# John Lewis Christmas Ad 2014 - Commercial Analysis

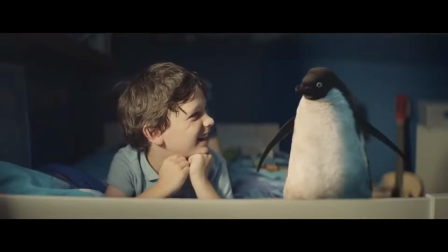[0:01]
This is the 2014 John Lewis Christmas advert. It's called Monty the Penguin. And it basically includes a young boy who you can see here on the left and his little pet penguin who you can see on the right hand side. Now this advert was really successful. It got about 12 million views on YouTube.
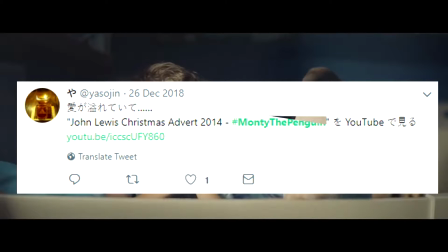[0:20]
And they came up with a Twitter hashtag which was hashtag Monty the Penguin. And this did really well on Twitter as well.
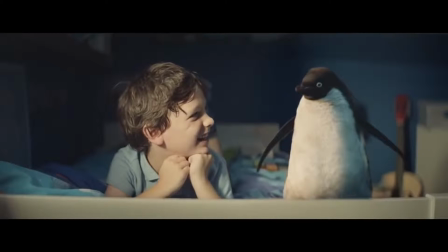[0:27]
This advert is very cleverly made. It's no surprise that it has 12 million views on YouTube and it's really popular. Every single detail of this advert is designed to produce an association in your brain between John Lewis,
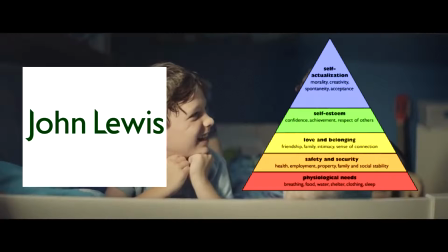[0:46]
the brand, and family values, love, and Christmas.
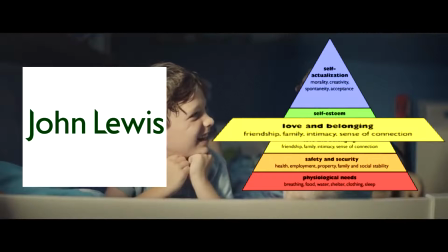[0:51]
They want that association between their brand and those values in your head so that when you decide to go christmas shopping you will choose them and not their competitors having said that let's take a look at the ad right now
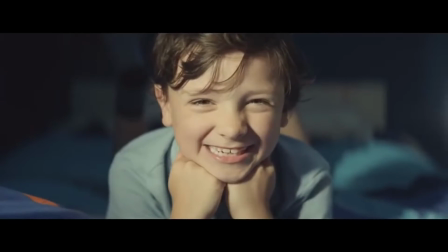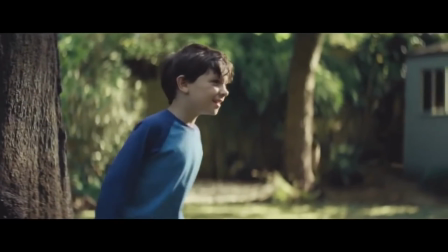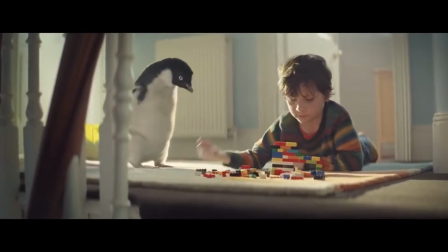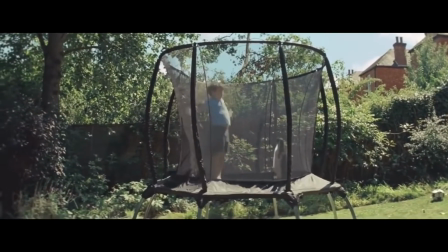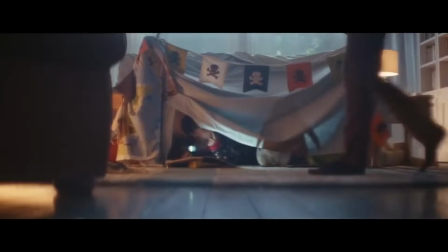[1:26]
so so far we've seen them playing hide and seek playing lego and things like that and and uh jumping on the trampoline and it's showing sort of their bond between the kid and the penguin.
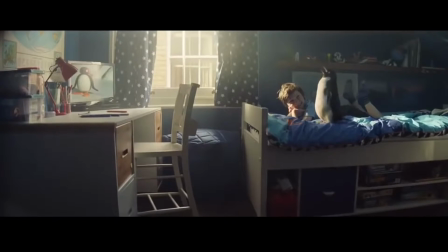[1:39]
The use of the penguin is really clever. It really is a really good attention grabber for the advert.
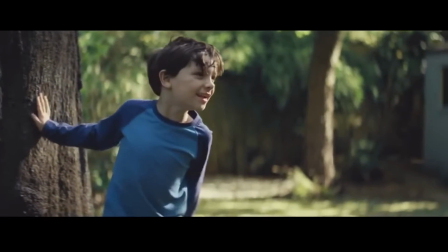[1:46]
I think when you first see that penguin sort of playing with the boy,
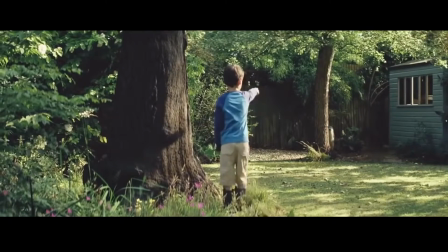[1:49]
it really does get your attention just because it's so unusual and just the fact that the penguin is out of it,
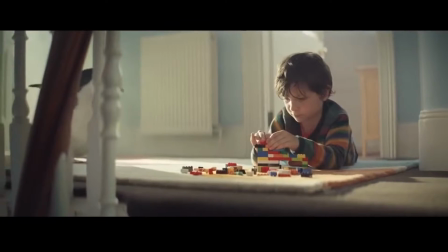[1:56]
sort of like the environment you would expect it to be in,
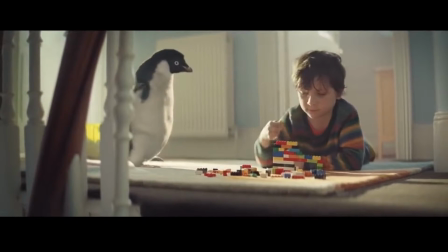[1:59]
I think this is a pretty original and is going to get your attention straight away penguins
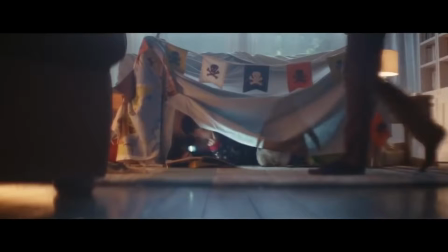[2:06]
are really popular and ever since uh that documentary march of the penguins
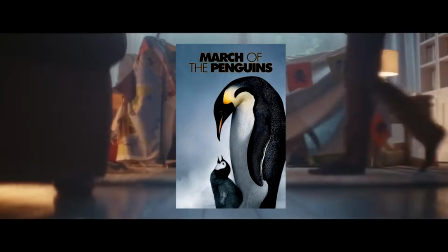[2:10]
we've known that penguins are a really popular animal with the audience and
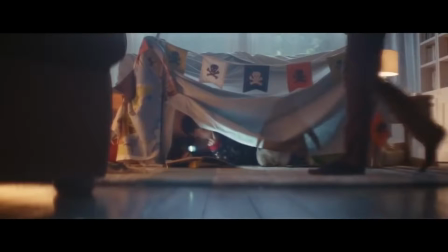[2:15]
many times companies will use animals to help advertise their product and the penguin is a really good one because the way it sort of
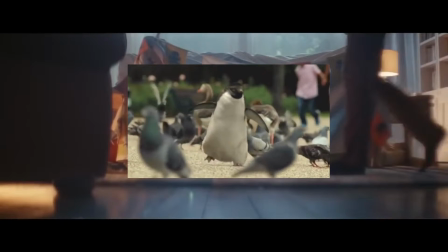[2:24]
moves the way it kind of like waddles around like this kind of in
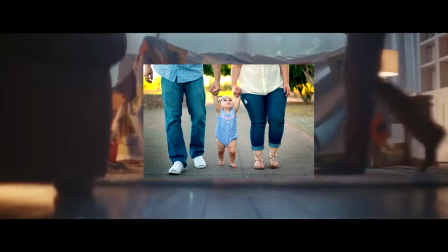[2:29]
a way imitates a young toddler learning to walk so it's a this is one of
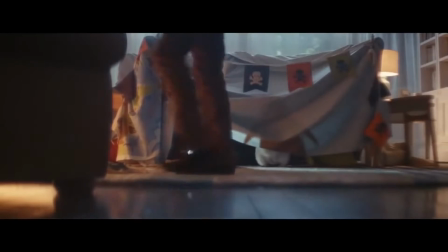[2:34]
the reasons people find them really cute so take a look at this scene
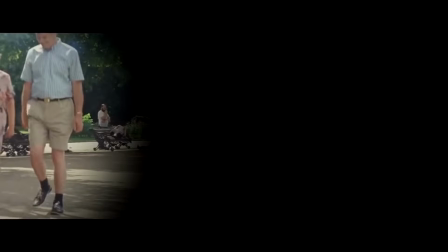[2:40]
here in the foreground we have sort of a nice middle class happy couple
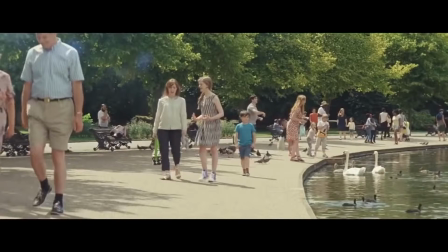[2:45]
he's got his shirt tucked in and he's dressed very conservatively and then we have people a family back here two kids throwing bread to the ducks again good association with family values and basically
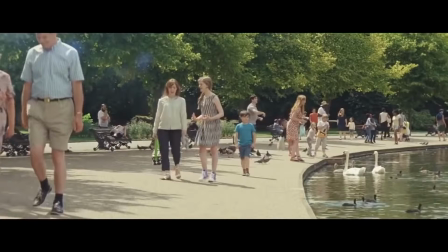[3:01]
everybody in the shot is nicely dressed there's a lot of families and a lot of kids which is kind of what you would expect to see at the park but you can't see a for instance a a drunk homeless man on one of the benches
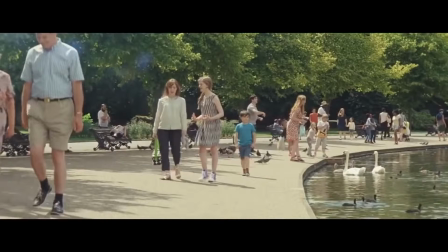[3:15]
drinking from a bottle of whiskey because you cannot have any bad associations with the brand they cannot be included see everything in this shot looks very family oriented and nice and and there are no sort of girls sort of dressed
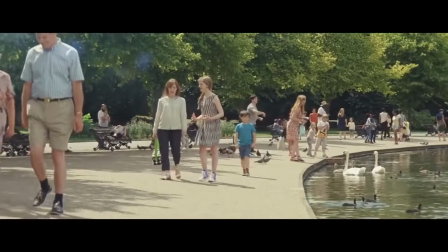[3:31]
uh provocatively or anything like that no short skirts or anything like that
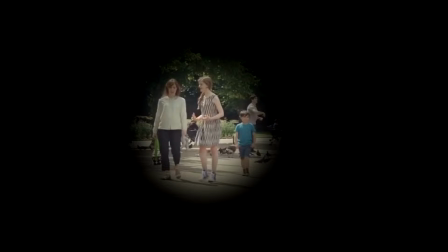[3:37]
now this girl here is wearing sort of a conservative dress that goes down to her knees and you know if you're going to a real park
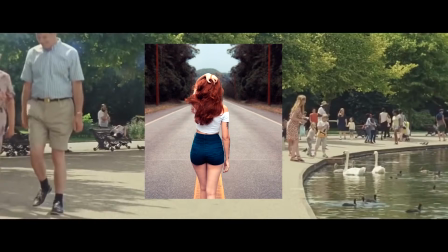[3:44]
you might see maybe a girl of some short denim shorts or something like this but you cannot have that in this advert because that is not family
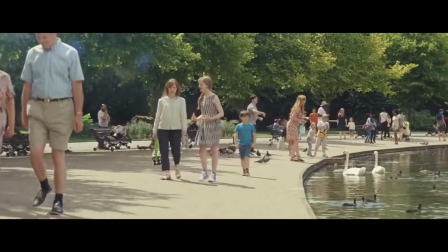[3:52]
values and everything you see all the stimulus that is coming into your brain needs to be associated with family values.